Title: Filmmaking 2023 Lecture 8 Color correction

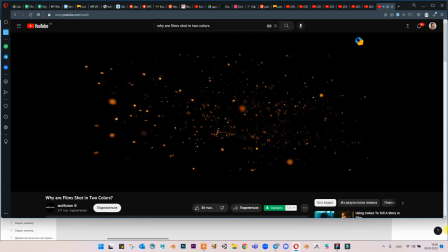However, the best example in recent times is Blade Runner 2049.
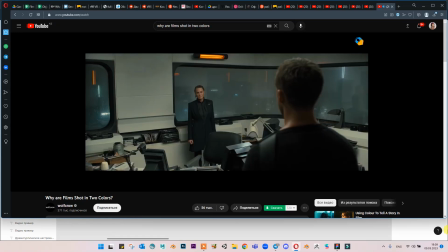The most important color in Blade Runner is definitely yellow. Yellow is used in subtle ways throughout the movie.
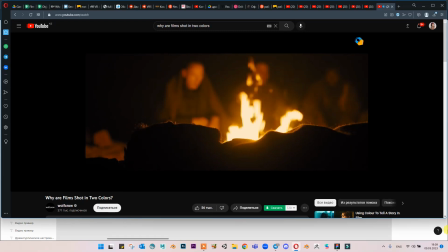Yellow is information, realization, or a place where the main protagonist, Kay, finds clues.
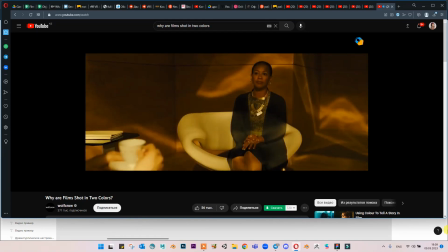Every time he learns something new, there's yellow, like a signpost. The HQ scenes are completely bathed in yellow.
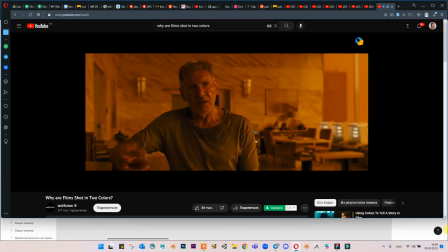Why? It has a library and memories. In Vegas, Harrison Ford is a giant source of information, thereby yellow.
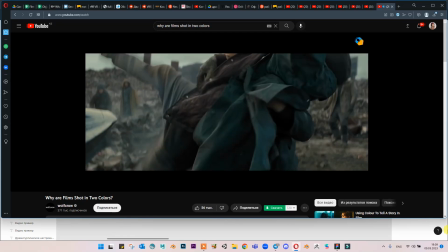The day world of Blade Runner is rust color, inspired by ship wrecking yards in Bangladesh and India.
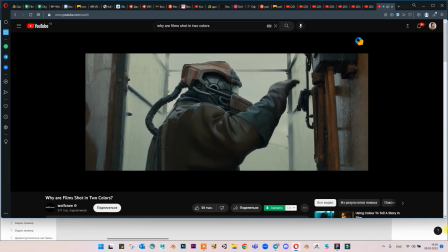Even the costumes are rust colored. The earth is literally rusted.
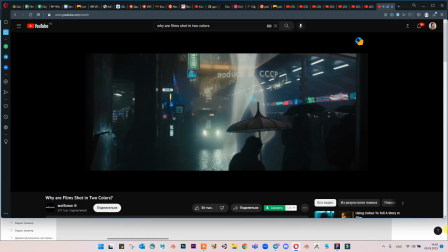The night world is blue and gray, where color has no meaning except chaos.
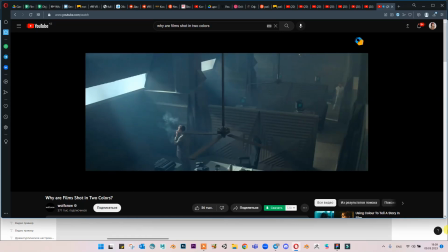It's also an homage to the original Blade Runner. Then there's green. Green appears whenever joy is around.
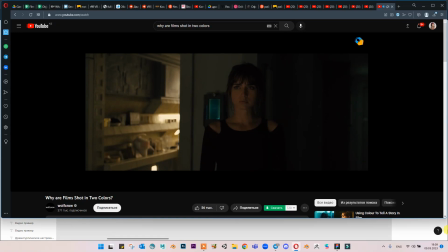Green also appears whenever you see products created by walls, which joy is, artificial things.
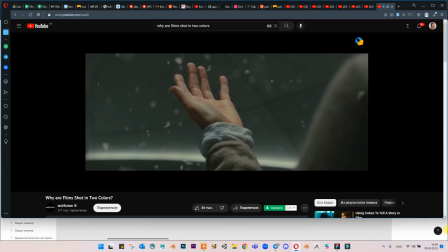And finally, there's white, the color of the answer to the story, the truth.
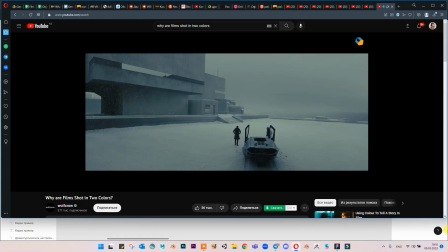There's a clarity to white, a tranquility. It's the answer Kay's searching for.
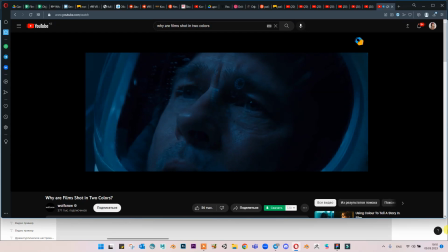Color can be used randomly. You can always shoot what you get on location, and there's a magic to that too.
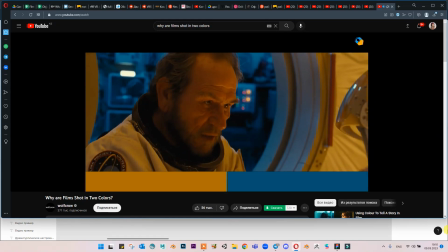But when you see two-tone set designs, you can be sure the directors are using color to make a strong statement.
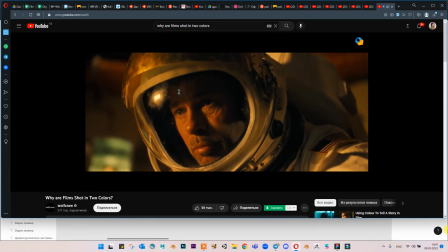They are using color to its full cinematic potential. If you like yellow, please hit like.
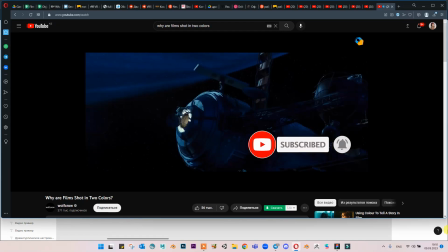If you prefer white, please subscribe. And for every other color, hit the bell you'll see on the right, or my next video will be in black and white.
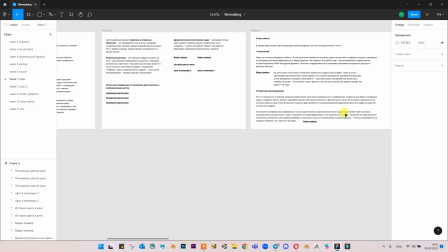То есть, как и аудио, цвет нам позволяет рассказывать историю. То есть, если вы посмотрите Blade Runner, там действительно очень классная цветокоррекция, то есть очень многое передается за счет цвета. То есть фильм воспринимается как вообще что-то фантастичное, интересное, захватывающее.
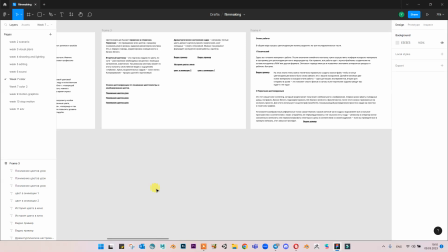То есть там работа с цветом проделана огромная.
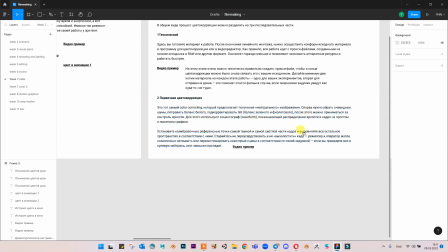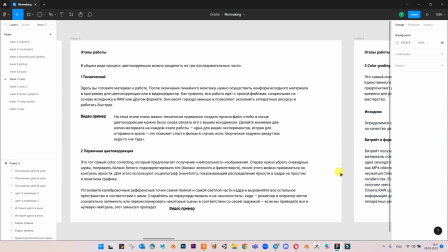Вернемся к этапам, то есть как мы обычно делаем цветокоррекцию в фильмах и на видео. То есть процесс цветокоррекции, как уже мы говорили, он делится на первичную цветокоррекцию, вторичную и самый последний этап уже color grading.
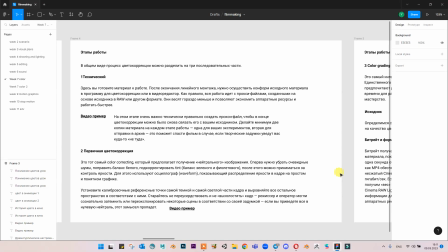После того, как вы отредактировали по цвету все, что отсняли, все, что смонтировали, то есть то, что у вас используется в финальном монтаже, вы можете приступать к созданию цветовой атмосферы.
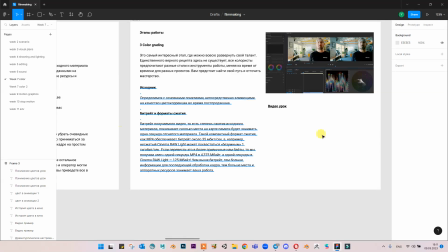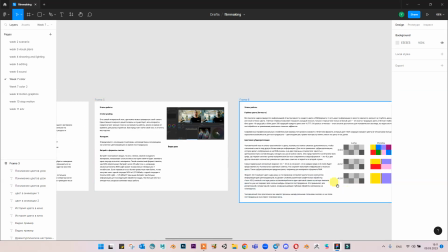Есть тоже небольшие туториалы, как делать color correction. Можем посмотреть.
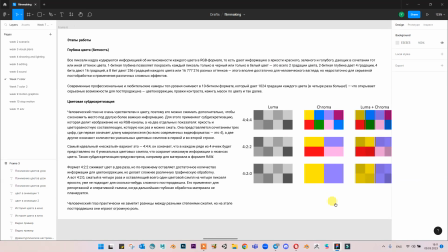Также есть еще то есть, теория с точки зрения технической
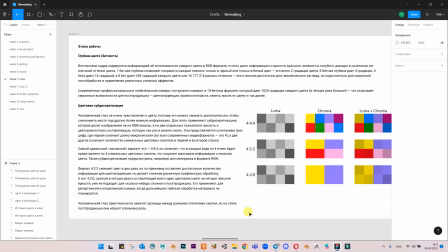возможности, то есть как записывается видео, как оно конвертируется, как редактируется, на что влияют определенные параметры, что воспринимает человеческий глаз.
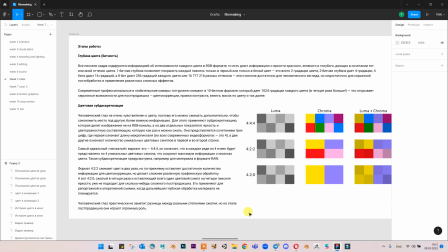То есть когда мы говорим о digital форматах, то есть мы снимаем все на digital, у нас в конце выводится также все в digital формате, соответственно здесь цвет и глубина цвета передается битностью. То есть,
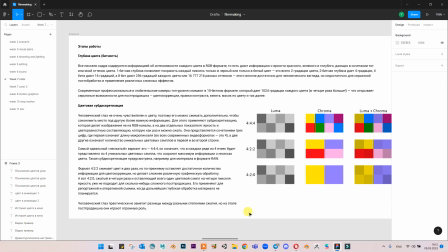наверное, те, кто увлекались и работали в фотошопе, там тоже есть разделение 8 бит, 16 бит и 32 бита. 32 бита — это RAW формат, они содержат в себе гораздо больше информации именно о цвете, о свете.
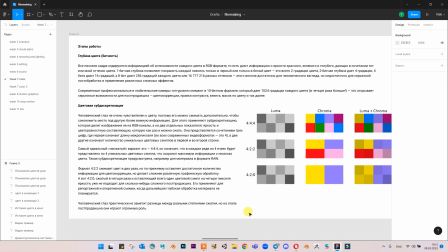И там, получается, редактируя видео в RAW формате, у вас больше возможности изменять, например, осветлять тени, там, менять баланс белого, то есть это более качественное видео.